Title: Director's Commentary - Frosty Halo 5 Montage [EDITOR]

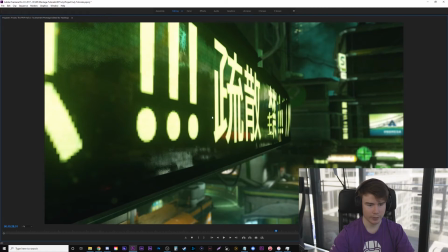41:22 Just ignoring the weebiness of it again.
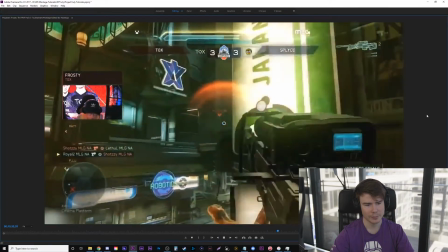41:27 So I don't know why I kept this clip, it's just like a one hit.
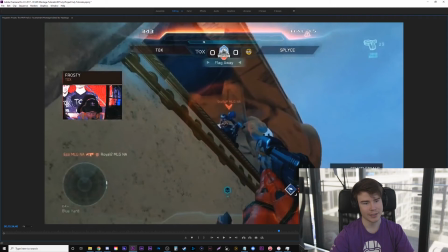41:29 But this clip I should have showed more of, because he actually was full health, got hit down to no shields, and then just embarrasses Stellar right here.
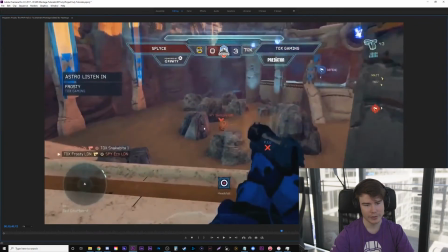41:37 Stellar? So you see we transitioned into Forge maps now. When they were getting near the end of Halo 5.
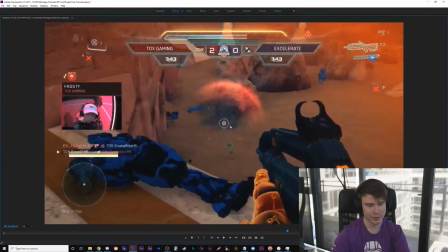41:43 I played a lot with these transitions here where I tried to have this wipe, then it cut to him running through the circle,
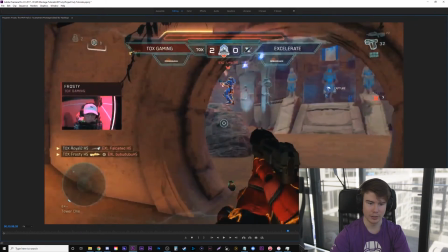41:49 but I could never get, like, I want to transition this circle in with this one here,
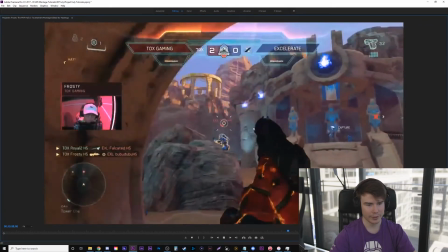41:55 but I could never get it to flow.
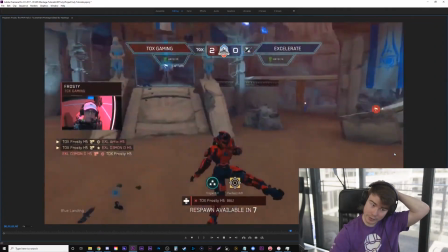41:58 So this might be the weakest part of the effects of the montage, is that kind of, like, at the beginning of the montage,
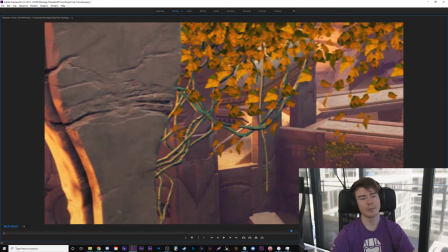42:04 we had it nighttime with, like, a replaced sky for a night sky.
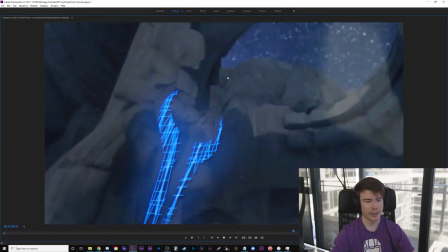42:09 So I kind of transition it from day into the night sky, and looking back on it, like,
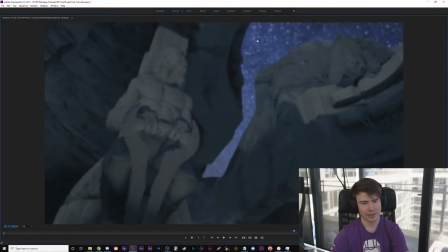42:15 obviously this looks steppy because this is actually a literal, you can see it's steppy here in slow motion,
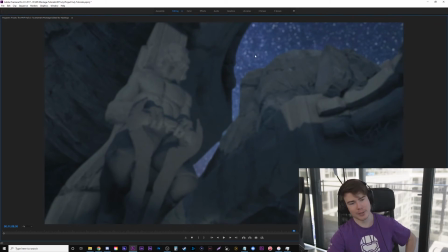42:20 this is a literal time lapse, and actual time lapses are still images taken over time, so they're steppy anyway, so that's what it would look like.
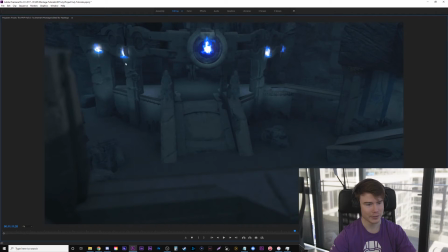42:29 I had these ones, I did little masks on the circles there and just had it kind of glow blue slightly. It looks bad paused like this, but in motion it's all right. Still the weakest part for sure of the montage, I'd say, for effects.
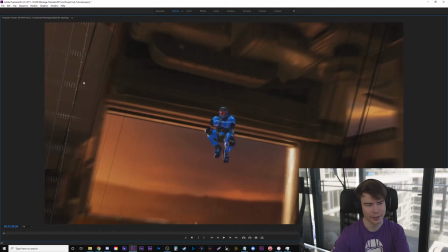42:42 The anime line slightly here and a grid effect. Very subtle, but I liked it a lot.
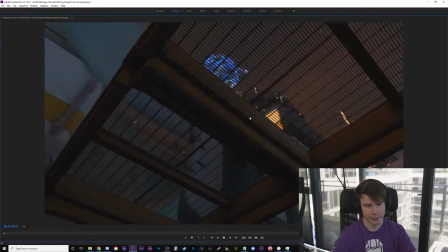42:52 This is a very simple angle, but I love it. Just looks perfect there.
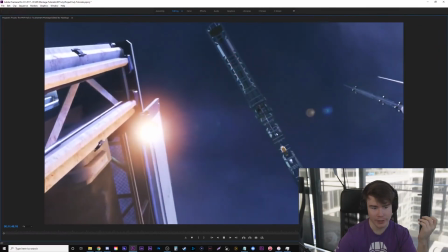42:57 Originally, we didn't have this song, but he just had so much footage and so many clips that we had to keep adding songs.
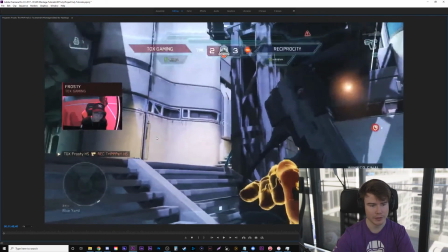43:04 So I love these. They just added very simple. That's a default in After Effects lens flare.
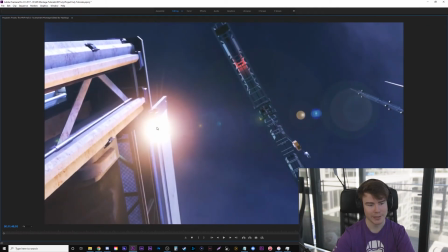43:09 I could speak English, but just like in the Snipedown montage, I use this flare to transition to another flare.
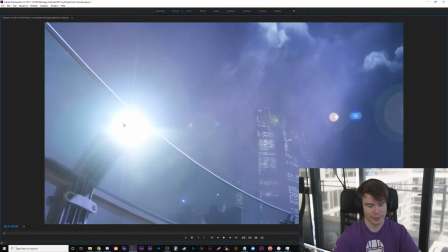43:14 So nice angle, flashes into where a light is on the next shot in the exact same positioning, well, very close.
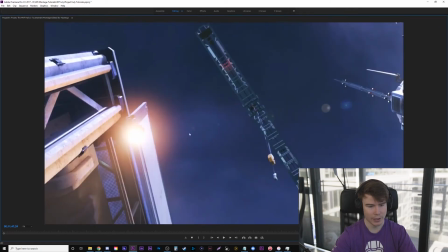43:24 And you see the cool sky effect there, then it cuts to that. Your eye is led to here, boom, oh, you look over there, boom, oh, there's there.
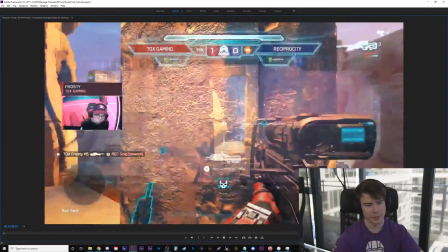43:30 Same idea. Oh yeah, this one you can see where the streaming bitrate really hurts me.
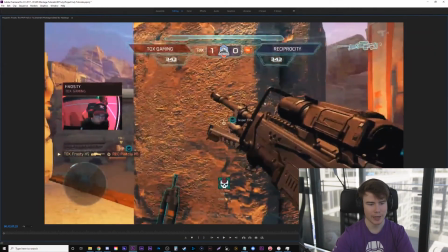43:36 Because look at whenever he's moving fast, the screen, like the bitrate's really where it shows how bad it is.
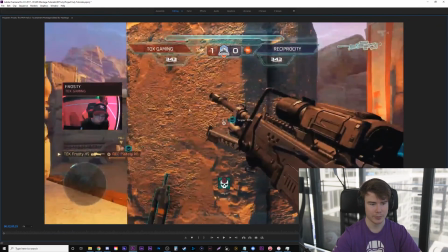43:42 If he's standing still, it should look fine. But as soon as there's motion, especially with all these little lines trying to get the detail of, it just looks so bad right there.
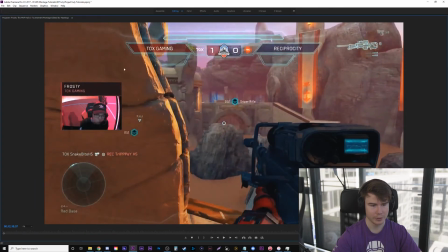43:52 So like, this looks fine. This looks completely fine as you're looking at it. Because it's slow, there's not a lot.
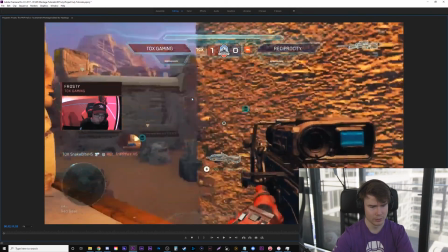43:57 But as soon as he wipes that, you're like, oh, God, look at the quality of the gun.
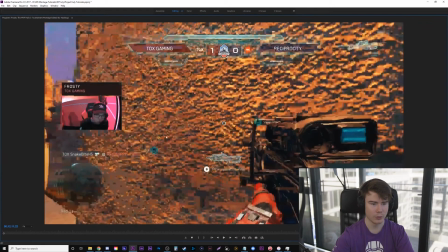44:02 Look at the quality of the gun now. Because the whole thing, like the bitrate, is trying to even out all the detail here.
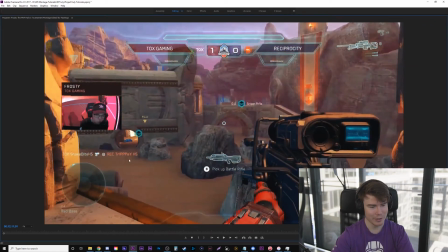44:08 Just doesn't look good. You can read the name Trippy. You can see pickup battle rifle.
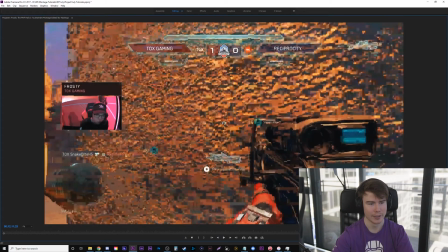44:13 As soon as he crosses this, you can't read or see any of that. Because the bitrate and the video quality of the stream is just dying right there. So that's one of the ugliest looking spots, which is funny in the nicest part, where like the higher quality footage is.
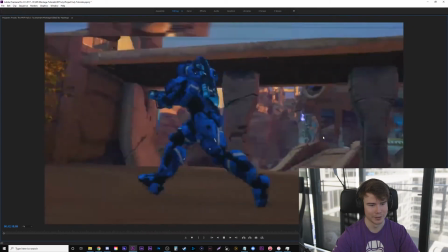44:26 And this is some anime stuff here too. I like how it turned out though.
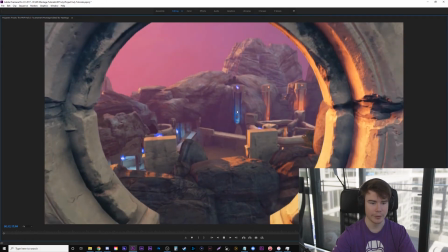44:32 Oh, and this is probably my favorite transition of the whole video. So a nice angle of the map, then cut into rig like that.
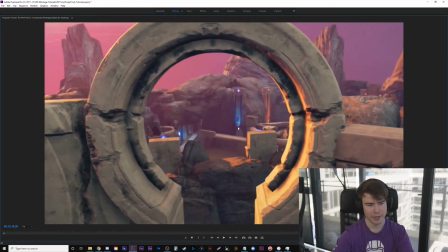44:39 So it's very simple. Didn't do anything fancy here.
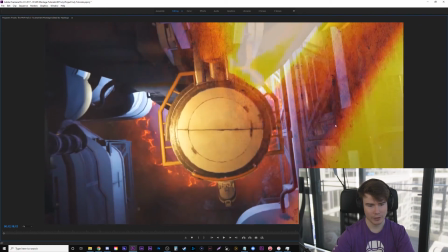44:42 I even added these flare effects after, which they don't need to be there, but I just added it to kind of tie into the next part.
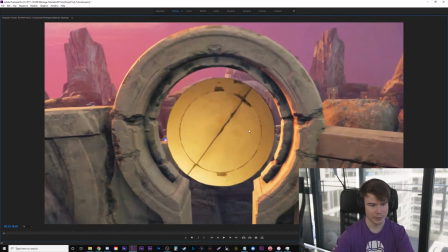44:50 But literally just mask around that. Those come in, hit, there's a camera shake. I have a tutorial on camera shake if you want on my channel.
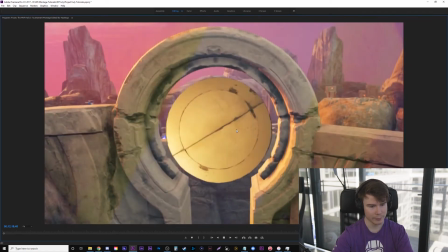44:56 And it transitions to here. Let's watch that in real time. Probably my favorite part.
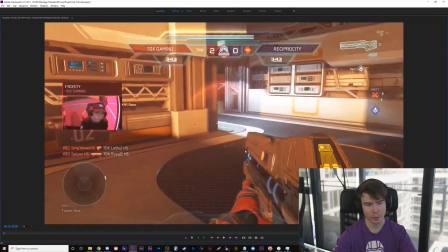45:02 Because it's just so simple and nice. So the song says burning me up. So I do the same distortion, add a little heat.
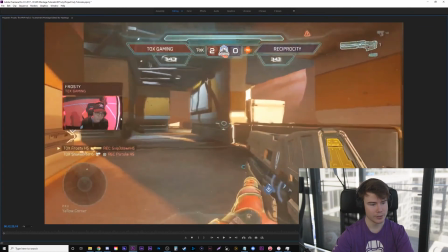45:10 It says burning me up again. You can see I do the heat distortion. You can see right here. Very subtle because you don't want to be overpowering.
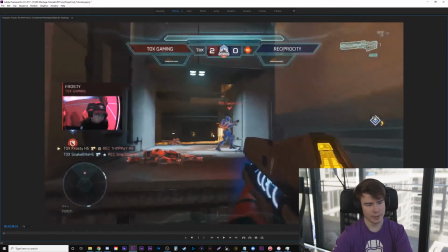45:21 Here's another example. You're seeing Lethal's perspective, but only because it's just to fit in.
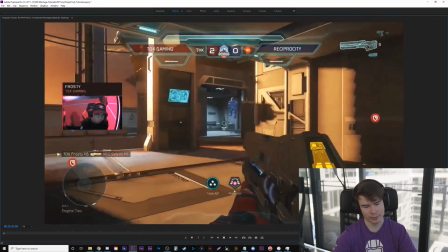45:27 And it cuts to Frosty, he gets a kill, and that's actually a triple already because the caster, or the comp, I keep saying caster, because the observer missed the first few kills.
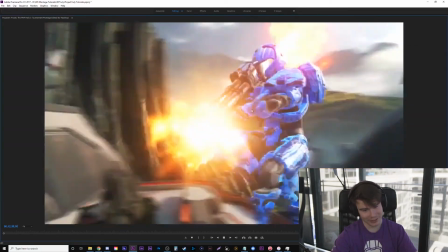45:38 Now, I'm not a huge fan of this chunk. My roommates really liked it, and it kind of has a shout out to old montages, but it shows different,
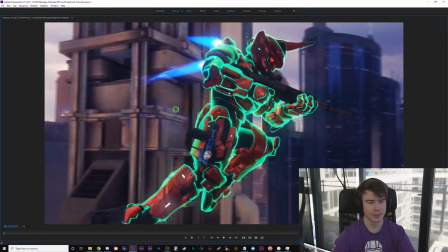45:45 these are literal spots from the montage that I showed earlier, like clips. And then I'm cutting to basically spinning around during it.
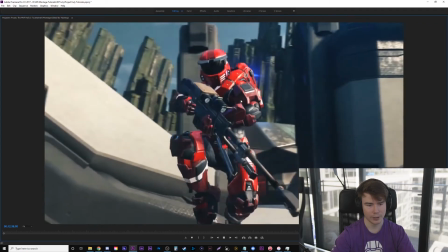45:54 I guess the rocket one wasn't used,
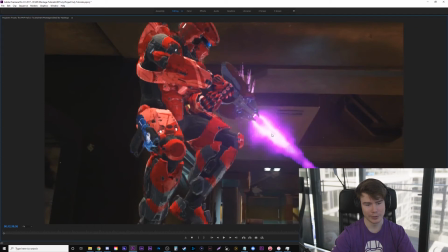45:57 but my favorite part is actually, then it shows him with the needler on rig and he's whipping that like a spin direction and it cuts to him spinning.
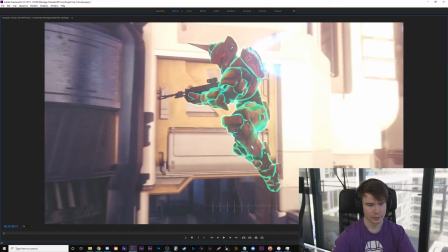46:04 So it's cut on action here where spin action cuts.
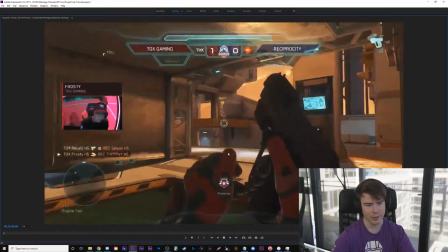46:08 And this is just here because of the caster audio saying, if you want to see, what's he say?
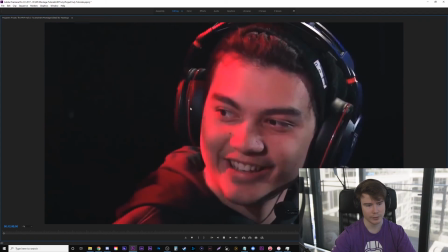46:15 If you want to see Halo 5 at his best, just watch Frosty.
Then I show all the shots of Frosty being happy.
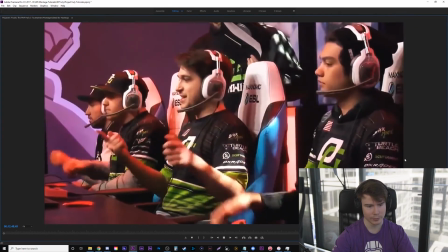46:22 Kind of like a nice way to tie a bow on it is what I'm going for here. And it makes you feel good watching it.
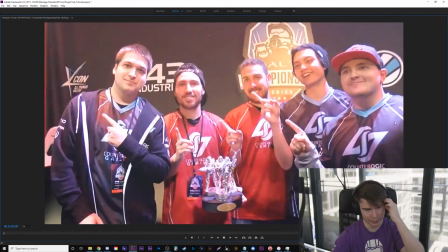46:29 And I love this cut to black because the beat of the music is perfect there. So this is a little bit of a cop-out, but I wanted to show all their achievements again.
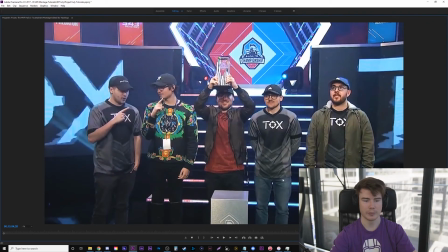46:38 I tried doing a thing where these were like still images and it was moving all fancy picture-like, but it never looked that good. So I went back to video and just kind of cleaned it up.
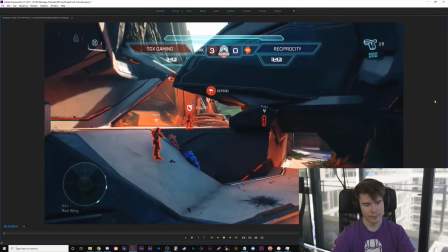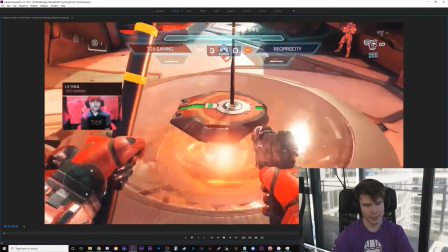46:53 So right here for the commentator audio, he says, we are the greatest Halo 5 team of all time, or they are the greatest Halo 5 team of all time.
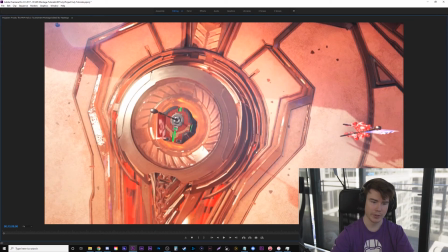46:58 And I got Cam to bring down the music for this, kind of the effect we did earlier, but I really got him.
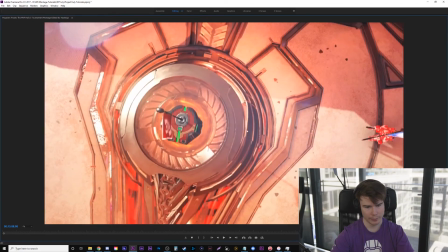47:04 Well, it was my idea, but he really made it look or sound a lot better.
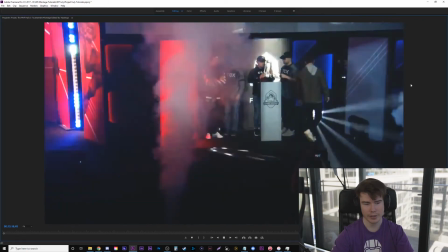47:12 And that's kind of the end of it. That's the end of Halo 5. All the tournaments. After this, they started going into MCC and using tournaments from that.
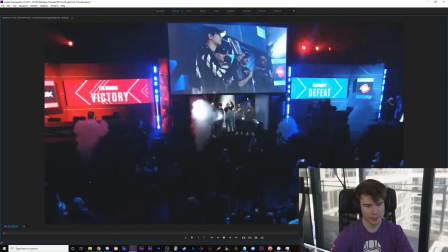47:19 So just to wrap a bow on it, kind of show them winning. Cuts on the beat.
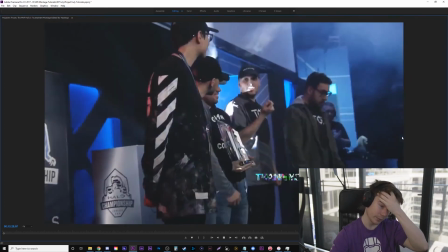47:25 I think I say thank you for watching with the same effect we did earlier. And then it's going to cut to the credits. Now there's two things.
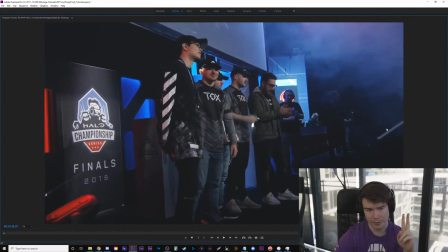47:32 Frosty won two awards. And one of them is what I show in the credits. One is Best Sniper. And I think it was at the tournament before this they talked about that. And they praised him for a sniper. Then the next one was best overall Halo 5 player. So he wanted both those in the montage.
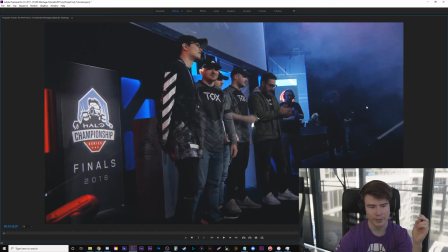47:47 I couldn't really fit them unless we dragged out the credits. So I thought it was more important to show he's the best overall player. And they talk about the sniper one too. But it's kind of like a nice flex or a way to wrap up the montage that I thought was very wholesome.
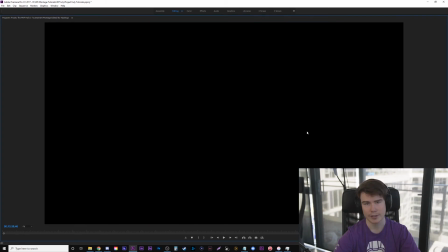47:59 And I didn't add any music to the credits because the broadcast that had this,
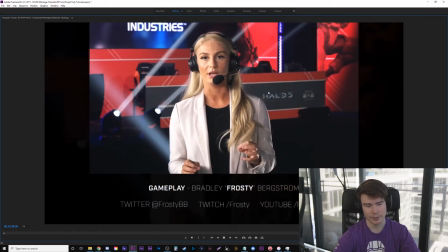48:04 or the broadcast, this stream that had these awards, which is the end of some tournament, had music playing anyways.
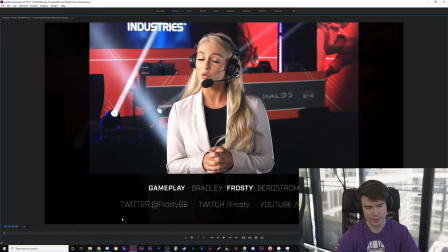48:10 So this is Brad Frosty's links. You can get him on Twitter, Twitch. He streams a lot of Halo 5 recently, actually. He's been getting back into it. And his YouTube, obviously, he plays professional Call of Duty for a Florida team right now, and he's playing amazing. That's how talented he is.
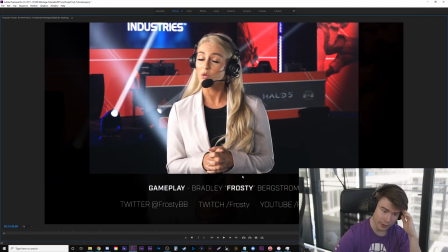48:26 And it was great working on this project with him. It took about a year to make on and off, you know, motivation and finding all the clips. It took a long time and just tweaking it. I spent the last few months with it like 99% done, just tweaking it.
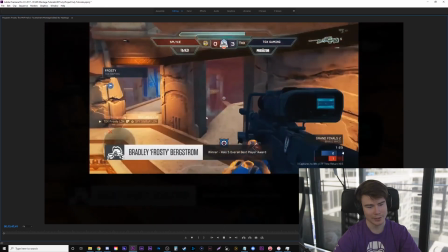48:40 Really, they kind of do their own little highlights, which is funny because a lot of some stuff I didn't include,
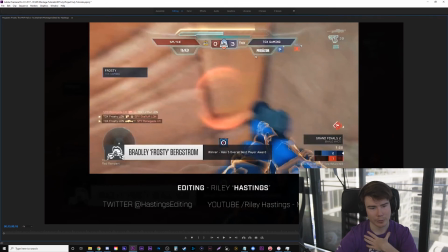48:43 like I didn't have that because these are their at-home tournaments, so you can see there's no like real nice overlay and stuff. I didn't include any of those like little at-home, well, weekend tournaments where people are from their homes.
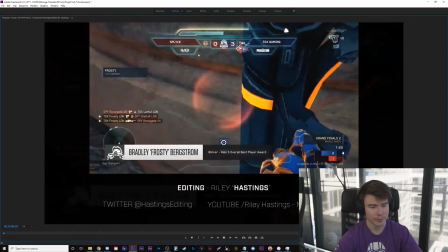48:55 I only used ones where they're actually at tournaments. That's why it's tournament only footage. Here's my stuff, Twitter and my YouTube channel, which is this one here.
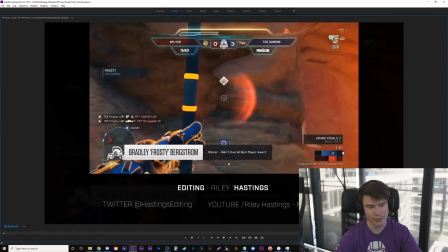49:03 Subscribe if you want tutorials, and I'll break down effects actually from this montage. It would mean a lot to me. I'm trying to grow on YouTube, and I really want to make tutorials people like based around video game montages.
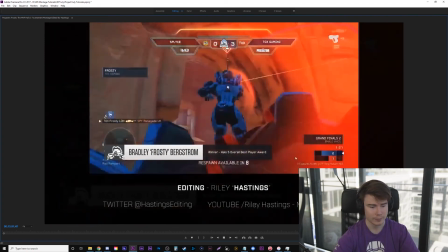49:14 So follow that if you like. Let's just whip through the last year.
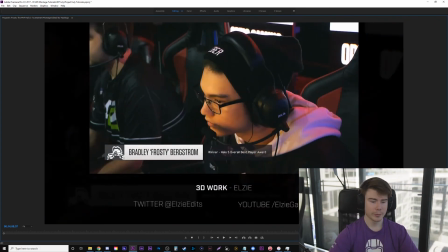49:19 All the 3D work at the beginning. You want to hire someone to make your video way better? Hire this guy. Pay him the exact, or pay him a high rate because he's worth it and he should be charging a lot more.
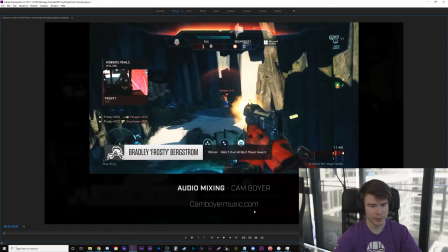49:29 Sound mixing, I got my friend to do this, but you could hit him up if you want for your own, but you probably don't need to.